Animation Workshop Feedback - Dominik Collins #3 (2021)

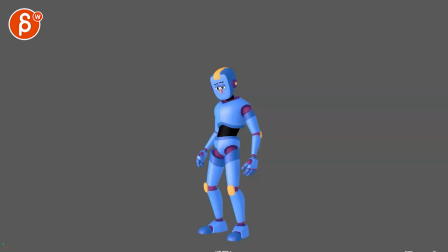[0:03]
all righty let's check this out there is no sound but a fun looking rink we got the insert here and cool yeah that works better cool
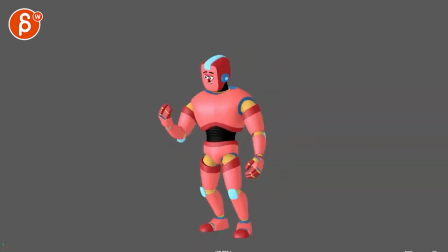[0:23]
i'll probably extend this a little bit i'll probably shorten just this section a little bit start at the end yeah it seems like we're going huh and it's just a bit too long right there especially that expression
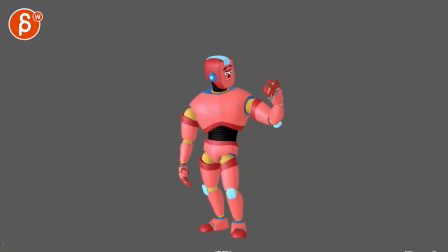[0:39]
it's almost like a i miss my my other finger there's something oh and then this shows up but then it would be i think it's like another half second second in there but let me see your notes okay so you have
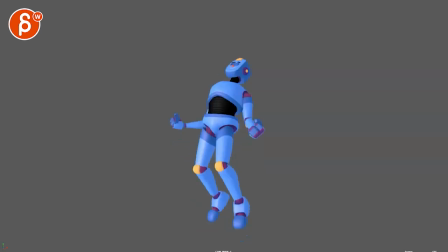[0:56]
this here the the twinning of the poses there i think one thing you can do to tweak that it it goes from the beginning here even with this i might even consider or i might you might consider uh just breaking up that so it gets out of that like there's a nice line of action like a
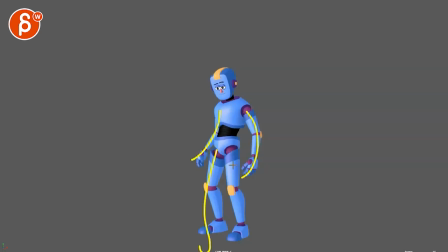[1:15]
relaxed curve there but it still has a bit of a somewhat parallel look to it i know visually silhouette wise this is different but it's just there's something about it being could it be something where that what is that first frame telling us it feels like there's a mix of relaxation
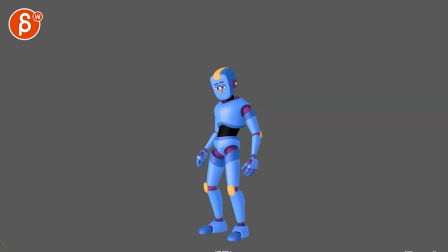[1:36]
but then also almost the sadness in that face i don't know why i'm reading sadness today just like like here but then at the same time also readiness because the arms are out and i wonder if that could be just for you for the message that you want to portray or when we want to have
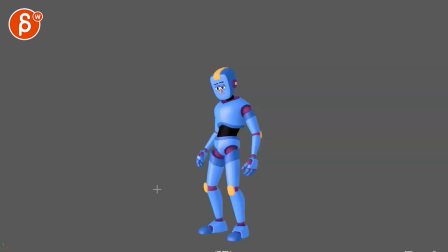[1:53]
come across maybe think about like what do you want to tell the audience with that first frame because even here you have the look then it goes back as if you just saw something here and i would look at like what is the thought process we want to read in the face
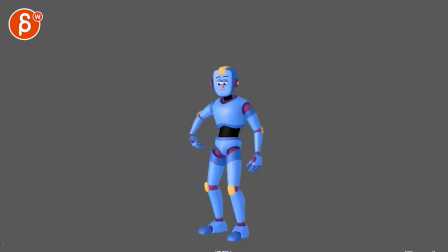[2:12]
because it's so specific to maybe you mentioned it and i forgot i'm also old maybe i forgot what just said sorry but yeah i think you mentioned that you might want to do something over the shoulder but like right now if i'm if i'm looking at this it's almost like i am an
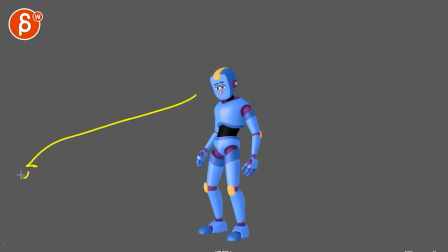[2:29]
audience that has never seen this before it's a there is a look over here there's something there it's like a mix between spaced out but they're not really it's like oh actually this must be something here is looking at but then looking down here but i can see that because of kind of
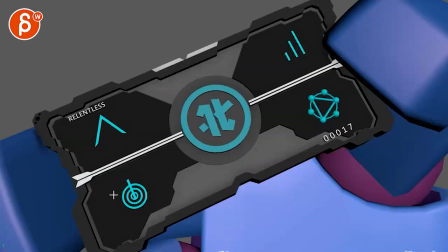[2:46]
that grab but then we're back to looking here back to looking here and then right at the end we're looking at this even though it's not quite
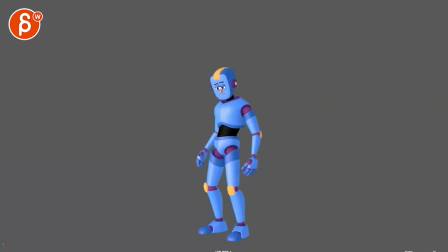[2:54]
there it's still kind of looking out around here so that's probably my one note for the beginning to kind of look at what do we want to read on that character's face and what's the focus and so on then
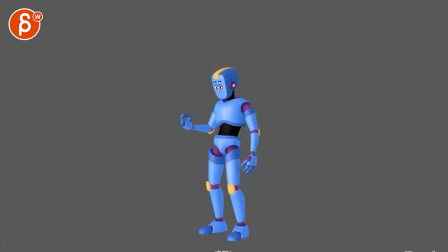[3:08]
we have that all makes sense still wonder if it's a bit short it's probably okay reading all of this it's just
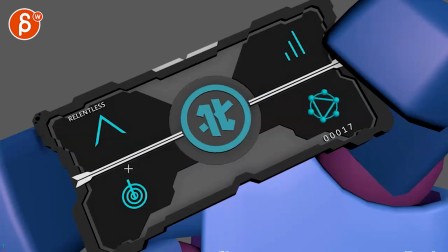[3:16]
you you get to see this thing going oh big big symbol oh wait there's text okay whoa and
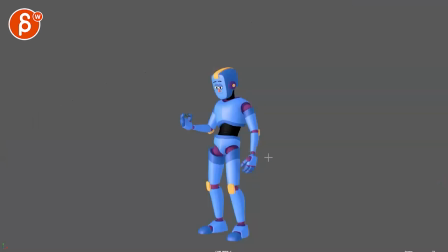[3:21]
then you miss it like you go from relentless to wait there's a number then we miss it so just watch out in terms of time and maybe you want to do
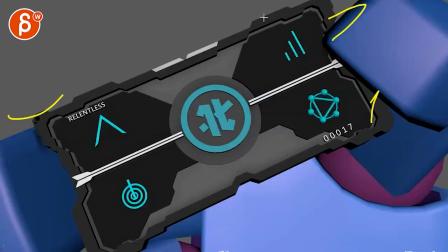[3:28]
like once you spline this a little bit of a uh keep alive a slight movement on there then we have this i
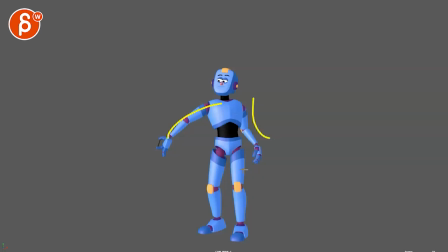[3:35]
think that's cool i like this a lot i like that dragon lee with this that pose nice little twist there it might just be a bit slow especially here it starts to slow down right you gotta look at that throw there's a bit of a you know this could be something i don't
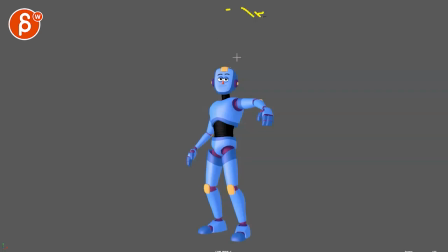[3:53]
know if you want to add some there's like a again i'm blanking if you mentioned this before i feel like that was something that we discussed but maybe you have some effect so maybe as you throw this there's already some magical trail and then he starts to glow and then we can kind
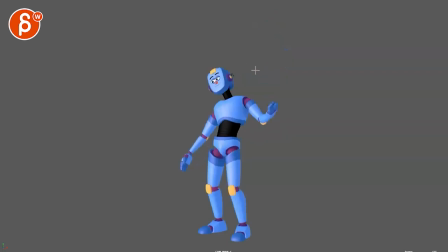[4:08]
of buy this oh okay interesting this is something that can somewhat hover then it kind of grabs it the tricky thing is the way this reads now again i think this is this is going to be interesting once you spline this out how it is reads because we have this come in stops and then it goes over there with that move here and it's
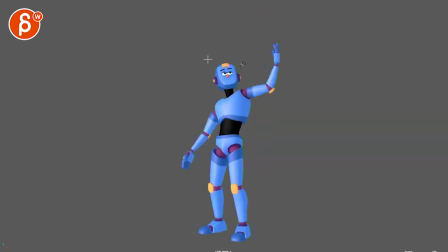[4:28]
it's not it's still not reading super well in terms of is it is that the finger moving it and watches again i guess i guess so maybe it's my playback it's i know for some reason right before and i was watching
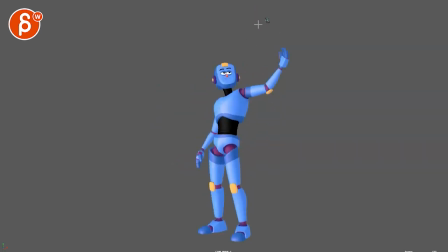[4:43]
this it felt like a weird thing of that slow down like wait this is not actual gravity what's going on and then just that quick move through there and then with this especially with this it feels also slow Like, is it just kind of tapping it to change its hover, float direction?
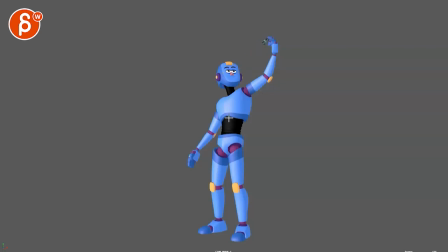[5:02]
Or is it a tap to kind of flick it into its face? I'm still somewhat iffy about this. I'm not sure if that works. But at the same time, I would probably spline this sooner than later. Kind of see how that feels. But I do prefer the look of this,
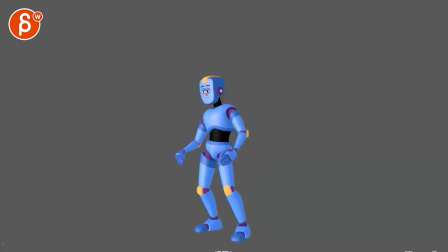[5:18]
where it feels more intentional than it was before. and then for this section what you could do instead of just doing this you can break this up and again this feels a bit too 20 and too mirrored and not super dynamic especially here at the
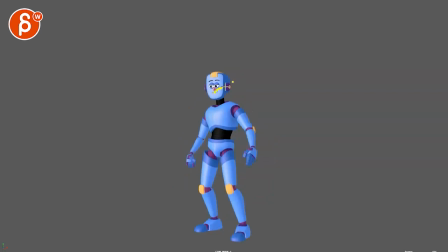[5:34]
end what if you start that transformation of if that thing goes in here what if the head starts first and almost what's going on is he lifting yeah i mean it does go up so what if it's more of a in here and then like the chest deforms and transforms maybe one arm
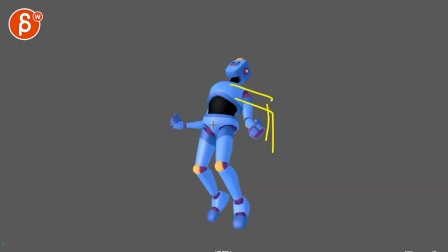[5:52]
more than the other so instead of this it might be almost like something up like this and then it goes down into that you mean like it's different sections that will separately transform that into the final form and it's almost like this leg could be the last thing so you could land here this is still blue and somewhat out and then it transforms into the last full red form with a little bit of a like a land with almost a shift i don't want to do like a little step on there and then step back
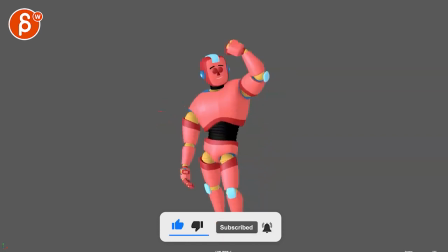[6:24]
and that's cool looks at it makes sense looks at himself and then again watch out like it's just i'm not sure
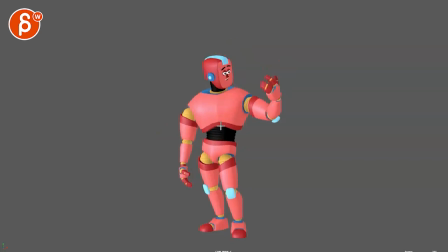[6:33]
like the look is it's beyond the huh something's missing it's how long we stare at this with this face to me this gets into this this melancholy feel i don't know i don't know why i'm reading it like that today but these are my subjective thoughts there and yeah and i'll probably have a little
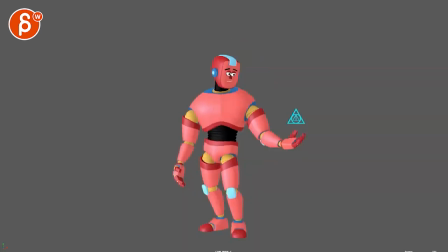[6:53]
bit of beat there you're mentioning that you're doing a longer idle i don't feel like that's that much longer it's almost like you want to have a where it's overshoots comes up a bit like the arm goes to down down and up and this has a bit of a long long bit of a a floaty feel
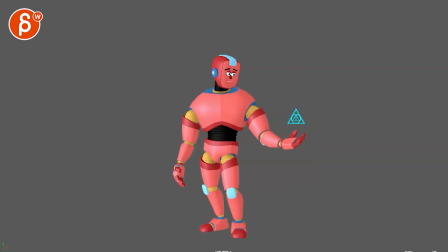[7:10]
i don't know or maybe a from up and down with a slight rotation in y but i think i think these are like bigger ish thoughts that i have about this while at the same time going it'd be great to spline this to kind of get the final feeling of especially this section through there and how this section is going to feel.
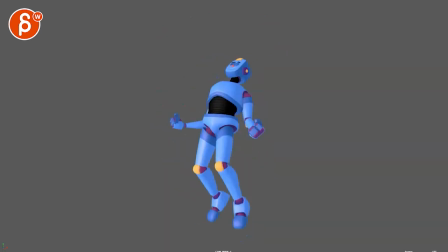[7:29]
But yeah, probably my biggest maybe destructive note is the change of transformation since you're asking about in regard to tuning issue right before transformation I made minimal changes as I wasn't sure how to change of the pose.
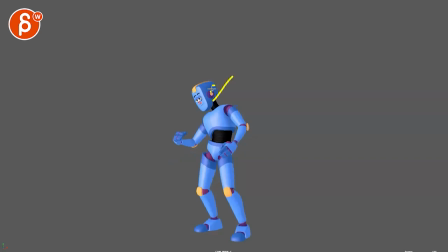[7:43]
Yeah, that could be something. It could be interesting how it's going through here and it starts to spread out in terms of what transforms. So it's not all at the same time. Yeah, I'll leave it at that. Let me know. Email me what you are thinking and how to move forward. All right, thanks. All right, there's an email. You can sign up. You can start whenever you want. You can submit whenever you want. You get 16 submissions. Either way, a like and subscribe would be awesome. All right, thank you.